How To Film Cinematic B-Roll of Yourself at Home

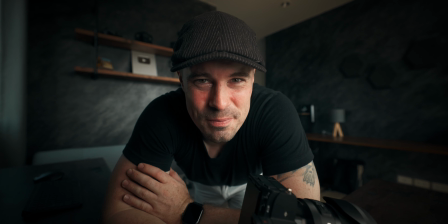0:31 It's actually good to shoot videos at home because that gives you a reason to clean up.
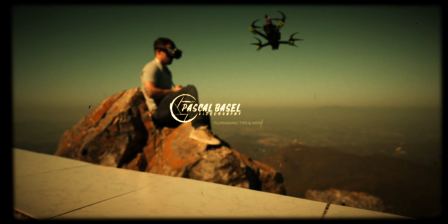Filming videos at home is a bit different as filming travel videos for example because when you go traveling you want to show a lot of what's going on around you and what you see but when filming at home your surrounding is far less interesting. So at home it's really about you or other characters and what you what you or the others are doing and that makes storytelling a lot more important
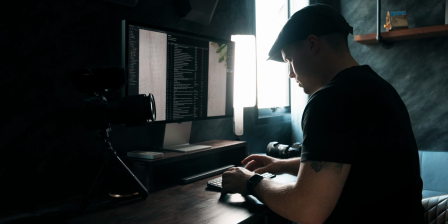1:00 so how do you tell stories at home to tell stories at home you should start by writing a script because that helps to organize your thoughts
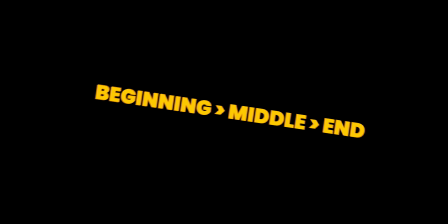1:07 and defines what you want to capture start with a simple outline including the beginning middle and end or what i also refer to as problem solution and outcome because that is essentially what beginning middle and end means and i know that sounds complicated but just start with this basic structure and you will be able to write a basic script in no time. I will also give you a little example in a second. Now once you have a script make a shot list. This is a simple table that lists the shots together with the shooting location and the shot number. These two things are really important especially a shot number and organizing your shots in advance will save time and ensure that you capture all the necessary footage.
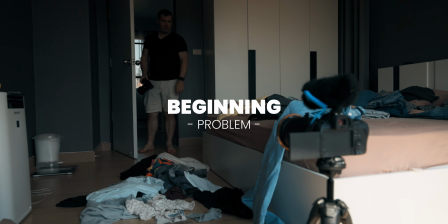1:43 In the sequence that you just saw in the beginning I introduced the problem of my house being too messy to record a video then I solved the
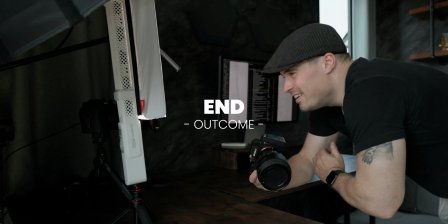1:50 problem by cleaning up which is the solution and at the end you see me recording a video in a clean room which shows the outcome.
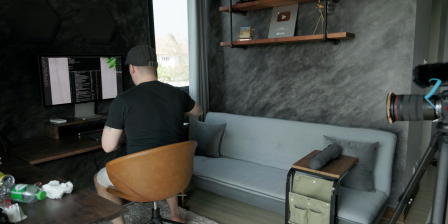1:56 So there you see the basic structure. It's my example here. So that was my script and starting from there I just had to plan the shots I wanted to get for each part to tell the story. It was actually quite easy then to shoot and if you want to learn more about storytelling, script writing and planning your shots I made another video about that which I will link in the description below or also here in the top corner where you will find it and there you will learn more about all of that stuff. Now let's talk about framing. The placement of your subject and the camera can greatly impact your shots. So when placing the subject there are the standard rules such as the rule of thirds or placing the subject in the center of the frame etc. But these rules are actually talked so much about and are also broken quite often in a good way that I want you to focus more on interesting camera angles like lower or higher angles to add visual interest.
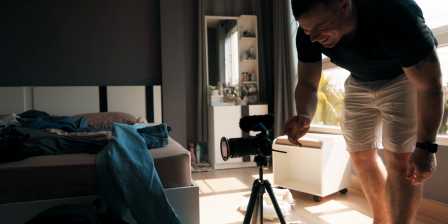2:49 In a shot of our sequence that you see right now I possibly use the edge of my bed to point towards the door and that's called a leading line in photography what works really good for framing and that leads the attention of the viewer towards the door but as the door is out
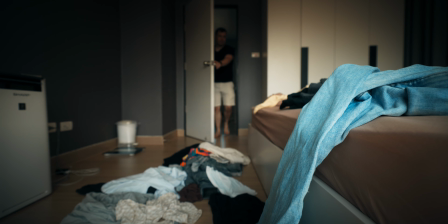3:05 of focus which I also did intentionally the viewer's focus is at first on the jeans hanging from my bed so the viewer knows instantly that the room is cluttered but he still gets that I entered the room because it's also clearly visible.
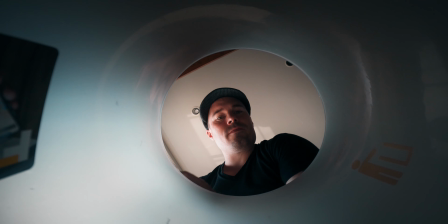3:18 Another example is the shot from inside the bin where I put a GoPro inside to get an interesting angle.
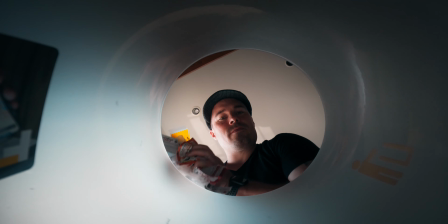3:26 That's why a GoPro should probably be your first camera, it's so flexible. Probably seen similar shots before, it's quite standard as well, but it's always an interesting angle that gets the attention of the viewer a little bit more because it's just something different. So these basic rules, rule of thirds for example, still count, you should also use them, but i think you heard about that before so i don't have to mention that again i want you to focus on interesting angles that really make the audience think like wow this is actually cool don't need to do that in every shot then it also gets lost a bit but if you place two three shots somewhere in your sequence depending on how long it is of course that always can make a huge difference let's also talk about focus you should not always use autofocus because you can also draw the attention by focusing on
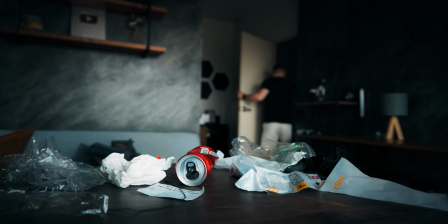4:17 certain subjects and a good example is this shot here where I focus on the clutter while I'm leaving the room in the background. The shot perfectly shows that I leave the room but the clutter is still there so the viewer knows that I didn't do anything about the problem yet. So in this shot I used manual focus because I wanted the focus to stick on the can in the foreground and otherwise the camera would likely focus on me or jump in between. This is not what I want and I would generally say that it's better to manual focus when shooting at home a lot more because that gives you a lot more control but you don't actually have to manually focus by pulling the ring all the time on your lens.
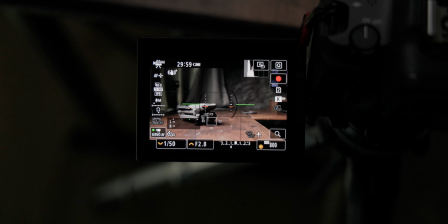4:54 To do that you can simply use single point autofocus wherever you will stand or the focus should be and
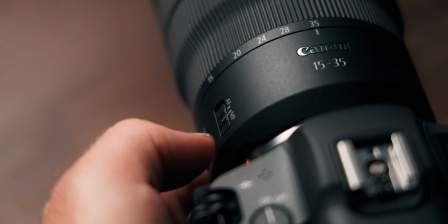5:00 then switch the camera to manual focus with the switch on your lens or by assigning a button to pause the autofocus. If it's hard to focus where you stand right now or maybe where another object or so will be in the future then there's also a simple technique you just place another object where you will stand you focus on that then you remove the object again and you can stand there or you can walk in the shot later and then the focus will stick there it's also for manual focus of course it is a bit easier to do with another person your
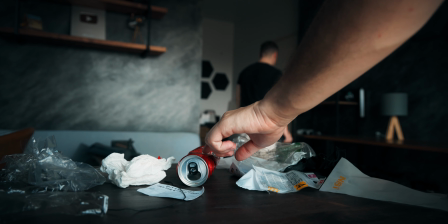5:29 partner a friend or someone because then the other one can already focus while you stand there so that obviously makes it easier but if you shoot by yourself then it works that you simply place an object there or you focus on something that has the same distance. Next let's talk about lighting and at first window light because window light can actually be a beautiful and natural light source and it's free.
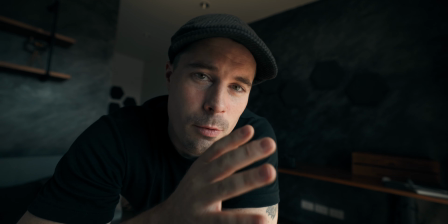5:56 And to use window light properly do what I'm doing right now, get close to a window but from a perspective where the window or the window light throws shadows over your face
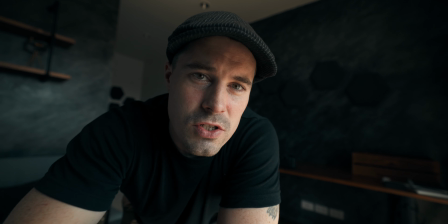6:04 as you can see right now and then use these shadows to create a three-dimensional look like you can see here
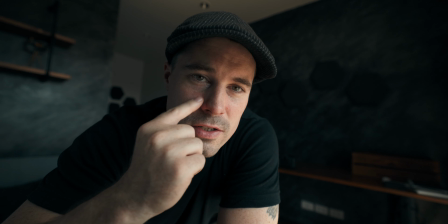6:10 right now we have everything white then here beside my nose it's dark and here it's it's bright again and then it gets dark again that
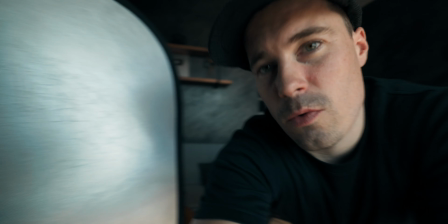6:19 gives this three-dimensional look and what also helps with window light is a 10 dollar reflector like that one here that bounces a bit of light back on
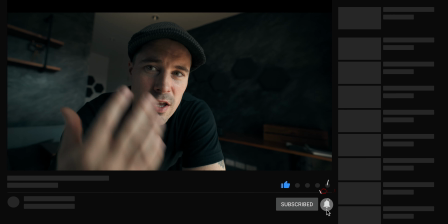6:28 your face so the dark side doesn't get too dark i would say right now it's pretty good and by the way
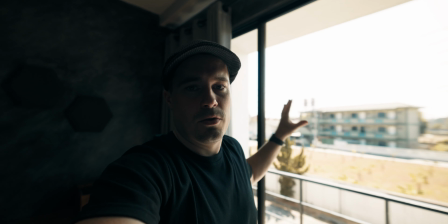6:34 also using big windows is always better than using small windows and you can even stand a little bit farther away.
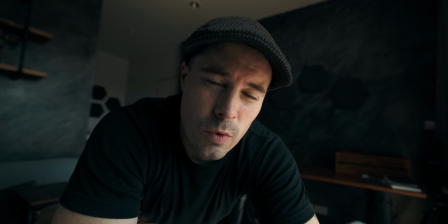6:41 I'm like around half a meter from the light right now from the window. So if you have a room with big windows then use that. For other shots it's good to have some sort of studio light that you can quickly move around and for that I recommend using a
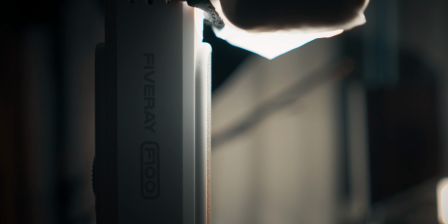6:54 compact yet powerful light such as the Zhiyun F100 which is also the sponsor of today's video.
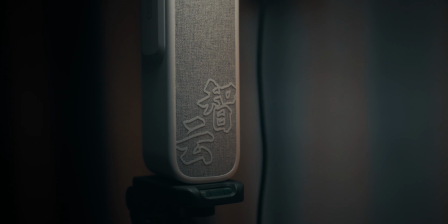7:00 This light will give you more control over the lighting and make your footage look professional because it is actually really powerful despite of the size.
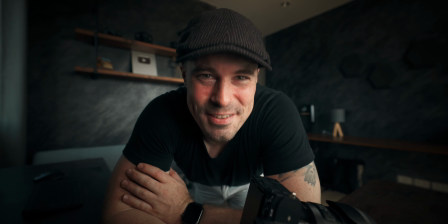7:08 In the last shot for example I used the F100 to make myself a bit brighter because the window light alone didn't do a
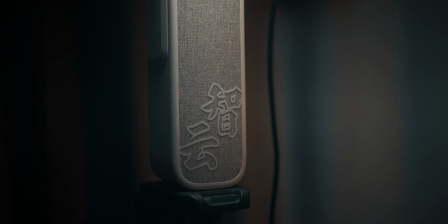7:14 good job and I also used the F100 light in the shots at the beginning of the sequence for the same reason.
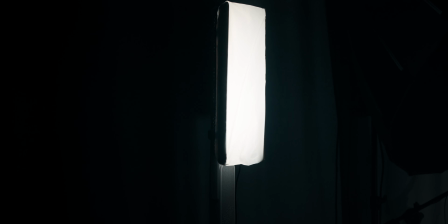7:20 The F100 runs it up to 100 watt what is a lot and the reason actually why it works so good in such situations plus it's super easy to set up and carry around.
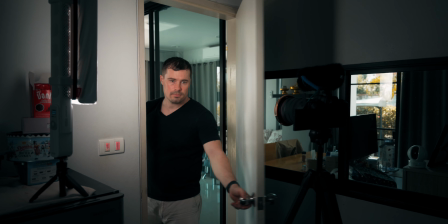7:29 In the shot in the kitchen I didn't have a strong window light at all so there I also used the F100 light on my face and luckily my fridge stands next to the door so I didn't even have to bring a tripod and that is actually something that I really love about this
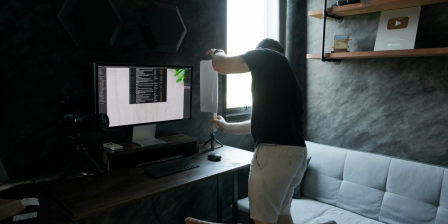7:43 light. It's so flexible you can use this little tripods to put it wherever you want but you can also mount it on a big tripod if you have to for certain shots.
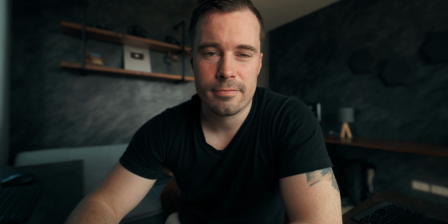7:52 With the giant light, without the giant light. Finally, it's also important to say that you can't always get it perfect. The wide shot in my room for example didn't work with backlighting because the whole background would have been blown out.
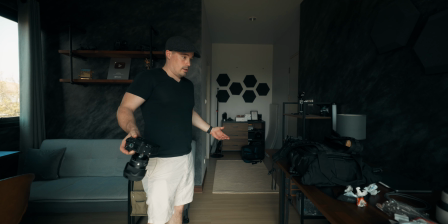8:11 So in this case I had to break the backlighting rule and that is okay, story comes first. Finally let's talk about adding camera motion.
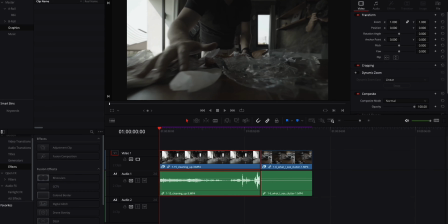8:24 The cheap way of doing that is to just film in 4k or higher resolution and with a wider focal length as you finally want for the shot and
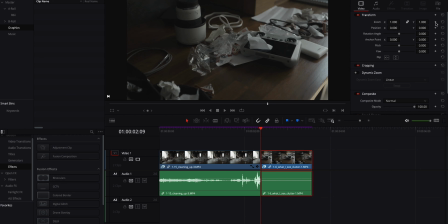8:31 that ensures that you can crop in during the edit and animate the shot with keyframes or if you want to zoom the dynamic zoom effect
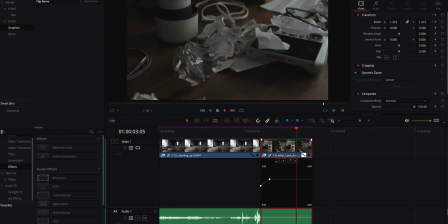8:39 in DaVinci Resolve.